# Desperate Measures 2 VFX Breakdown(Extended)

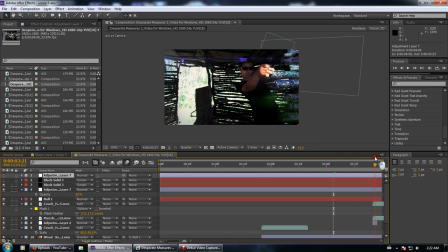(78:32)
Originally, it's basically, hey, let's see how hardcore of a look we can get, while making it look absolutely ridiculously stupid. But that was that. I also, seeing as the gun, which we broke on like day 2 of filming, this was day 4.
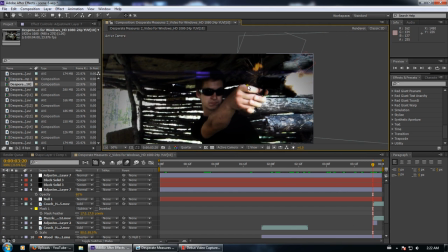(78:51)
So we had to fake a lot of it. We broke the handle, and it kind of sucks because I had that gun for several years. I like that gun for filming. It's very good. I'll have to fix it. But yeah, we broke the trigger.
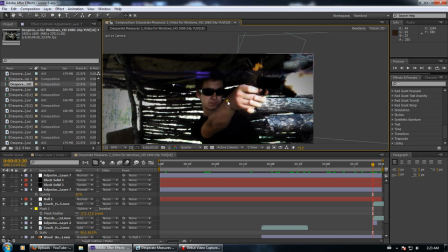(79:08)
And anyway, on the back of it, I've got this little sparks coming out of it because that's where the bullet's supposed to be. Just the little effects that no one notices are always nice to add because it's just something that's there.
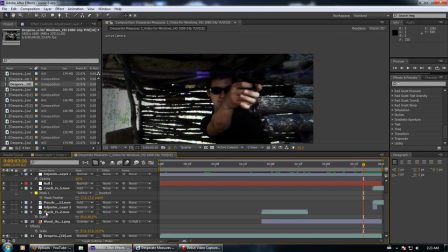(79:23)
Also, these wood hits. This is the first shot in the series of shots, so it's not the best example.
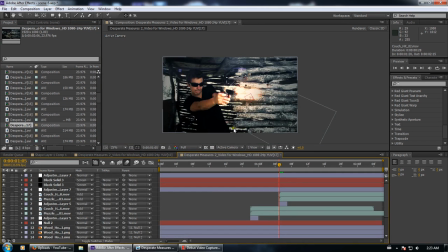(79:36)
Let's go to a later one.
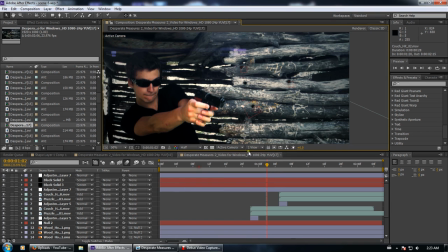(79:40)
That is not as high. Actually, this one we can do pretty high resolution because it's no roto brushing and no element.
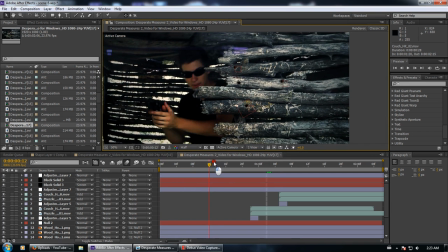(79:46)
But yeah.
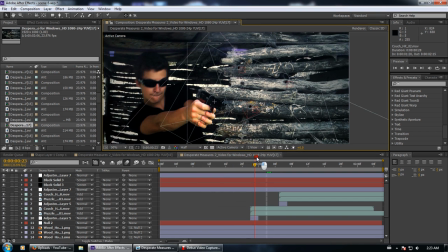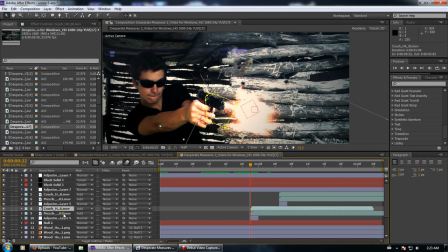(79:52)
Add a muzzle flare, and yeah, here's muzzle flare. Actually, this one I only did add, which is a little weird. And then sparks, and this is the mask keeping it away.
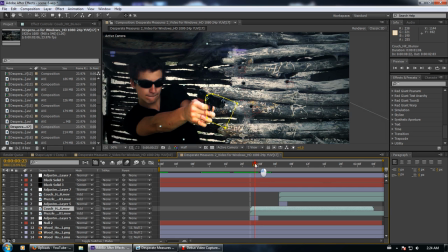(80:07)
Anyway,
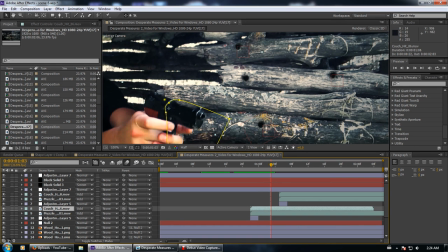(80:10)
it also, that way, adding this mask around. Let's see if we bump up this, and After Effects decides to work potentially.
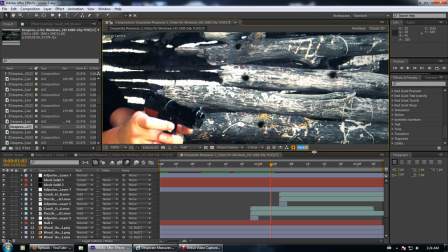(80:27)
Can I threaten to stop recording? Will that work then? But look at that, it does.
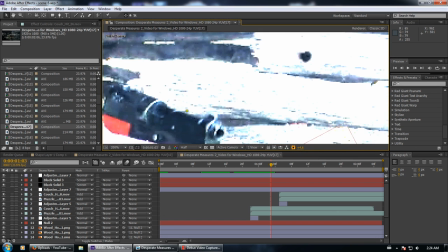(80:33)
I really love that. I can threaten to stop recording and it instantly works. That's like 8 for 8 or something now.
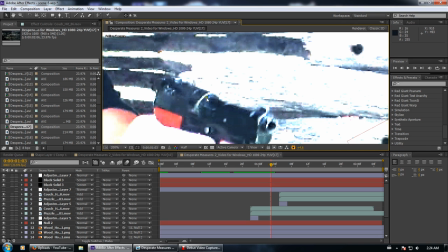(80:41)
That's kind of fun. But yeah, it's got this little barrel. It's actually a cap gun, so that holds the caps.
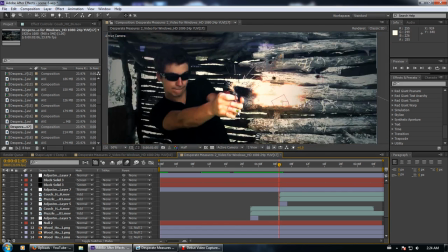(80:47)
So when they went off, I added that little extra spark coming out of it, and it looks like they're being pushed back like they actually would be. Yeah, we actually had caps for it, but on the first day where we went through about 200 of them
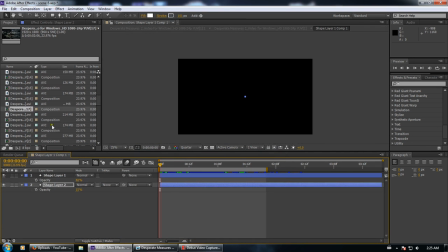(81:02)
without even filming, we were waiting an hour for one of the other actors to get there, so we just were sitting around in the living room talking, and we ended up going through about 200 caps. So the entire room smelled like gunpowder.
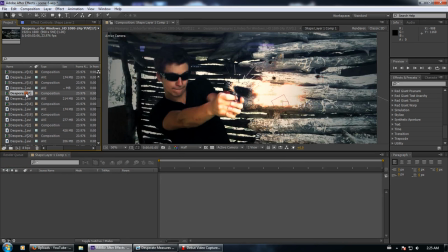(81:22)
So yeah, basically on that we've got that going on.
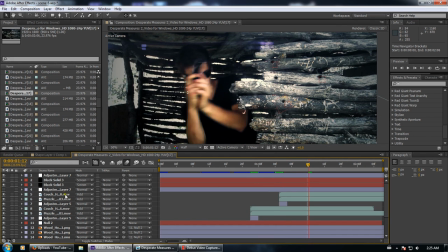(81:28)
We also have these wood chips here, which are all tracked on
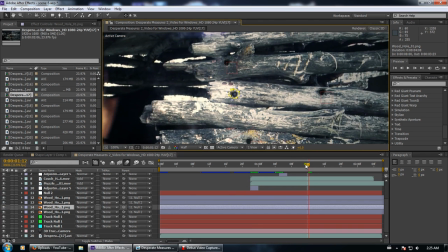(81:37)
to locations, so they look kind of realistic.
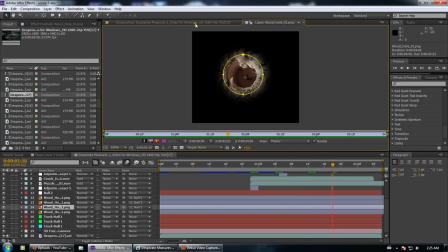(81:40)
They're basically a hole in wood, and we put them on top of everything here.
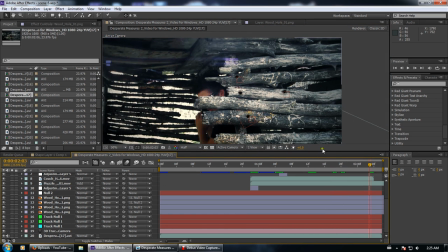(81:50)
The only problem with this theory is it didn't blend perfectly with the very fast changing light in the scene, because we were underneath a tree, I think.
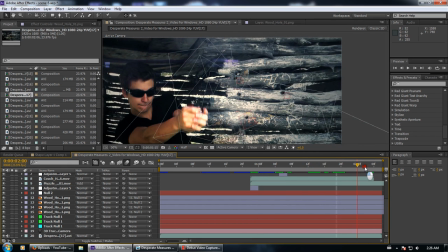(82:03)
So I didn't realize it at the time, but yeah, the light flickers quite a bit in that particular shot,
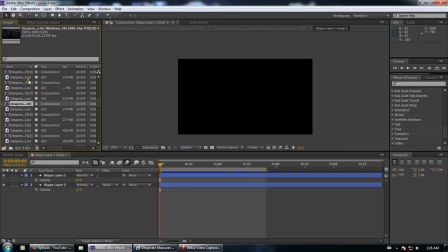(82:11)
and it was all one shot for the whole thing, so yeah, that was less than fortunate.
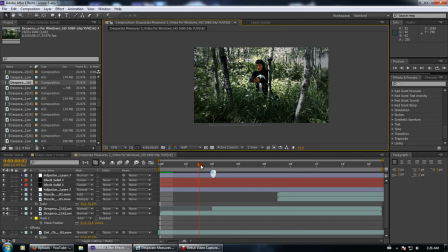(82:20)
Then we have this, and we got stuff like
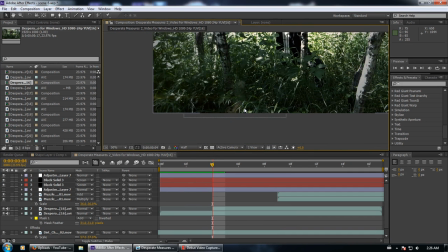(82:27)
this dust coming out of the ground, so apparently like Ezra missed. And how we did this is actually a really cool method that I cooked up in order to get things to work.